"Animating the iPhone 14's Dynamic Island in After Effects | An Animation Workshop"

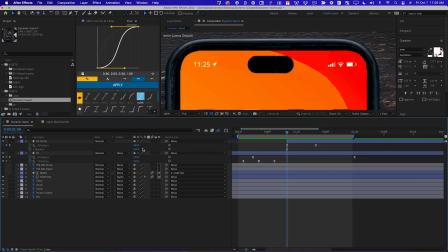24:37 And so it feels a little weird when it just pops out in the next frame. So I'm actually gonna move it over a little bit. So you can actually already start to see it. And now I'm happy with it. I know it barely made any difference what I just did, but little details like that kind of stick out to me. And to be honest, I wouldn't have been able to sleep tonight if I hadn't fixed it. But also, I thought maybe it'd be cool to show you the level of nuance that you can really get into when you start understanding animation principles and the way they work in After Effects and you get comfortable in the graph editor.
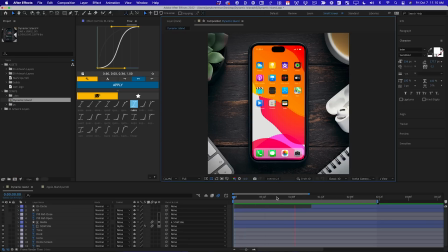25:07 You can really get very precise. All right, so the motion of this stuff is starting to look pretty good, but there's some details we're missing.
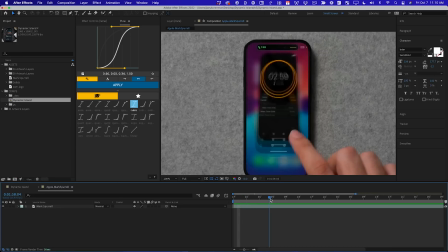25:15 If we go back to the reference, you'll see that when the foreground app starts to move, everything in the background is blurry,
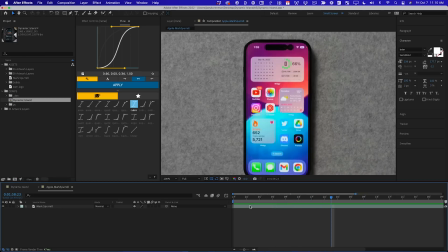25:21 and then the icons kind of scale up and settle, which looks really nice. So that should be pretty easy to implement.
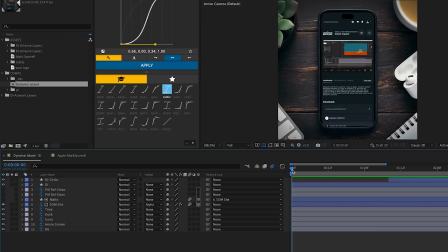25:27 Let's start with blurring the background. So the background is split up into a few layers.
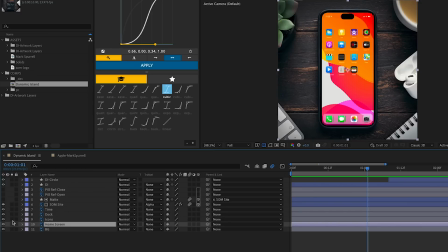25:32 I've got the kind of wallpapery texture, and then I've got the icons broken out into a few different pieces.
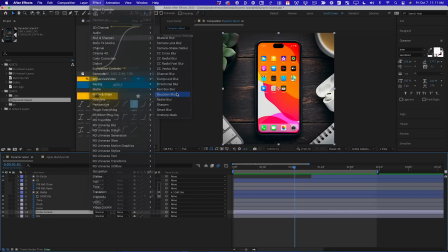25:39 So what I'm gonna do is just put a Gaussian blur effect on the background layer, and let's blur that until we think it looks appropriate, and probably something like that.
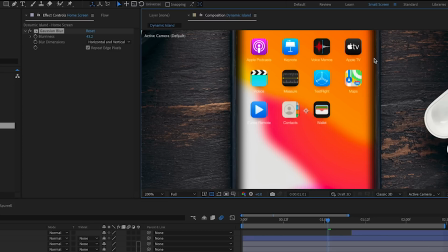25:47 Now we have this problem where blurring it also blurred the edges, which we don't want.
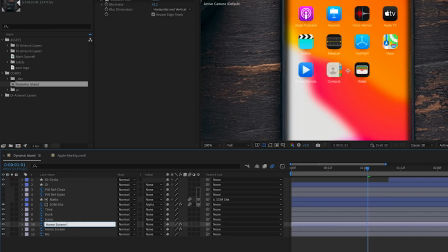25:51 So what we can do is just take this layer and duplicate it, and let's rename that second layer so it has matte at the end of it. Get rid of the Gaussian blur,
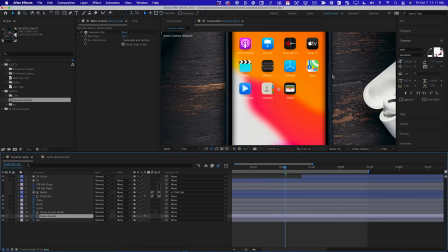25:59 and then tell this original layer to use that new layer as an alpha matte. So now it's cropping it at the boundary of the original edge, and so the edges are sharp again.
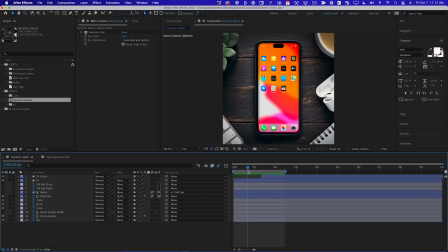26:08 So I'm gonna scrub through, and I think probably by this point, the background should be sharp again.
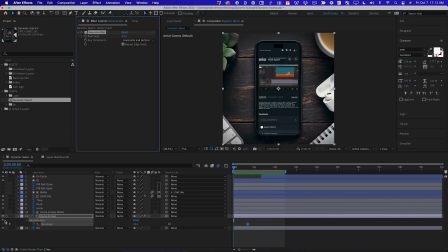26:13 So I'm gonna put a keyframe here, and let's go to the first frame and set a keyframe, and then we'll jump forward to that last keyframe again and set the blurriness to 0. Pretty straightforward. Now I'm gonna mess with the timing of this blurriness, and I might even get into the graph editor a little bit, but we have a problem.
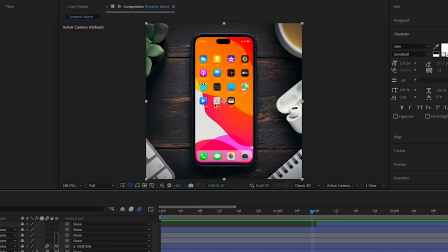26:28 The problem is that the icons, both up here and down here in the dock, those are gonna get blurred as well. And if I have 3 copies of the blur effect and 3 sets of keyframes, it's gonna be kind of a pain to tweak things.
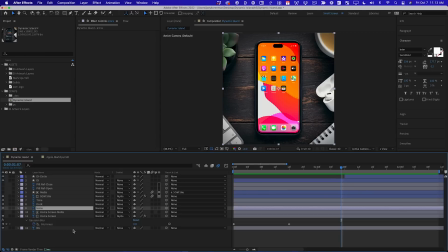26:40 So here's a really neat trick. If I select this effect and I go up to Edit, Copy with Property Links, and then I paste that effect onto these 2 layers.
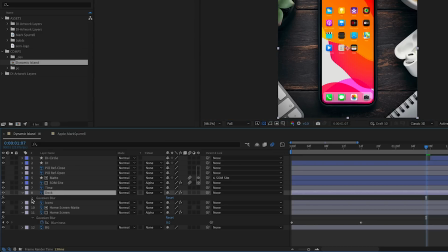26:50 Here's what it did. It copied the Gaussian blur effect onto both of those layers, but it did so with expressions on every property. And what's cool about doing it this way is you don't actually have to understand what the expressions are doing. After Effects just writes them for you.
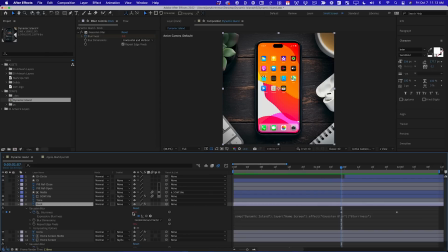27:03 But if you want to know, it's basically saying, get the blurriness value from the home screen layer and use that. So that's the original layer. And what that means is that the blurs of all 3 layers are now synced.
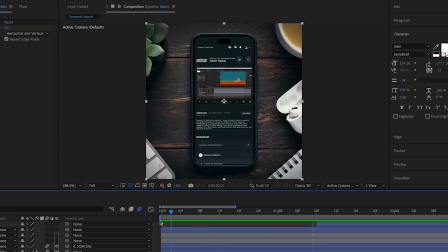27:16 And so now if I scrub through this, you can see this is working actually pretty well. But I can't help myself.
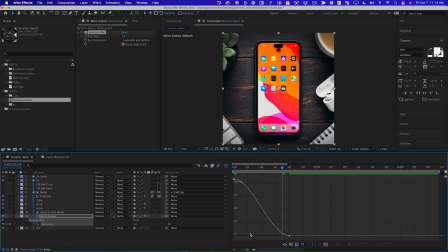27:21 So I'm going to easy ease those, go into the graph editor. And if I pull this out, that's going to have the effect of making the blur take longer to go away in the beginning. So you'll see it for a little bit longer, which is kind of nice. And then I can ease into the crisp version a little bit later and take a little longer, and that feels pretty nice.
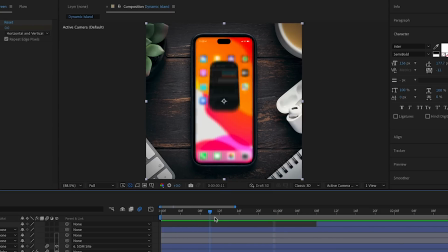27:39 Now, as the blur is kind of wearing off, these icons should be scaling up.
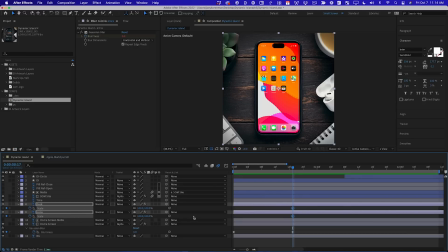27:43 So with both layers selected, I can hit Option S. Let's zoom in a little bit, and we'll do this 1 layer at a time.
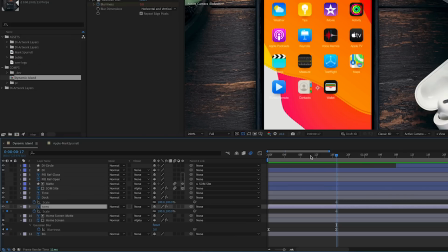27:49 So we'll start with the icons, which are these. So I'm just gonna go back a few frames to where I can still see them, and I'm gonna scale them down. And I'm gonna scale them down to, I don't know, maybe somewhere around 80%. Feels good?
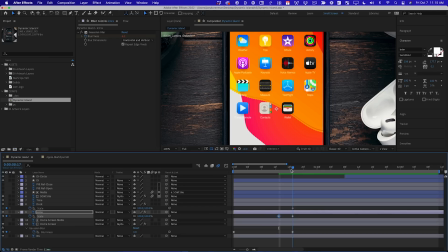28:01 And so now they'll scale up. But notice where the anchor point is on this layer. So when you scale layers, I want you to think not just about the fact that the layer is growing, but that the edges of the layer are moving in a direction, right? And so if the anchor point is at the bottom of a layer, it's gonna tend to have this visual effect of making the edges look like they're going up. And if the anchor point is in the middle of a layer, it's gonna look like things are moving outwards in all directions.
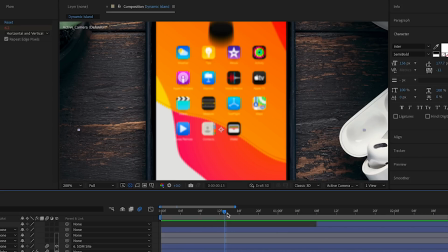28:27 This anchor point is at the bottom of the icons. And so that means that it's gonna make them feel like they're all moving up and out. If I go to the last frame, and it's really important that you go to the ending frame when you do this, I can hit the Y key to bring up my anchor point tool, and I can hold Shift so I can move it up and down, and I can drag it a little bit higher.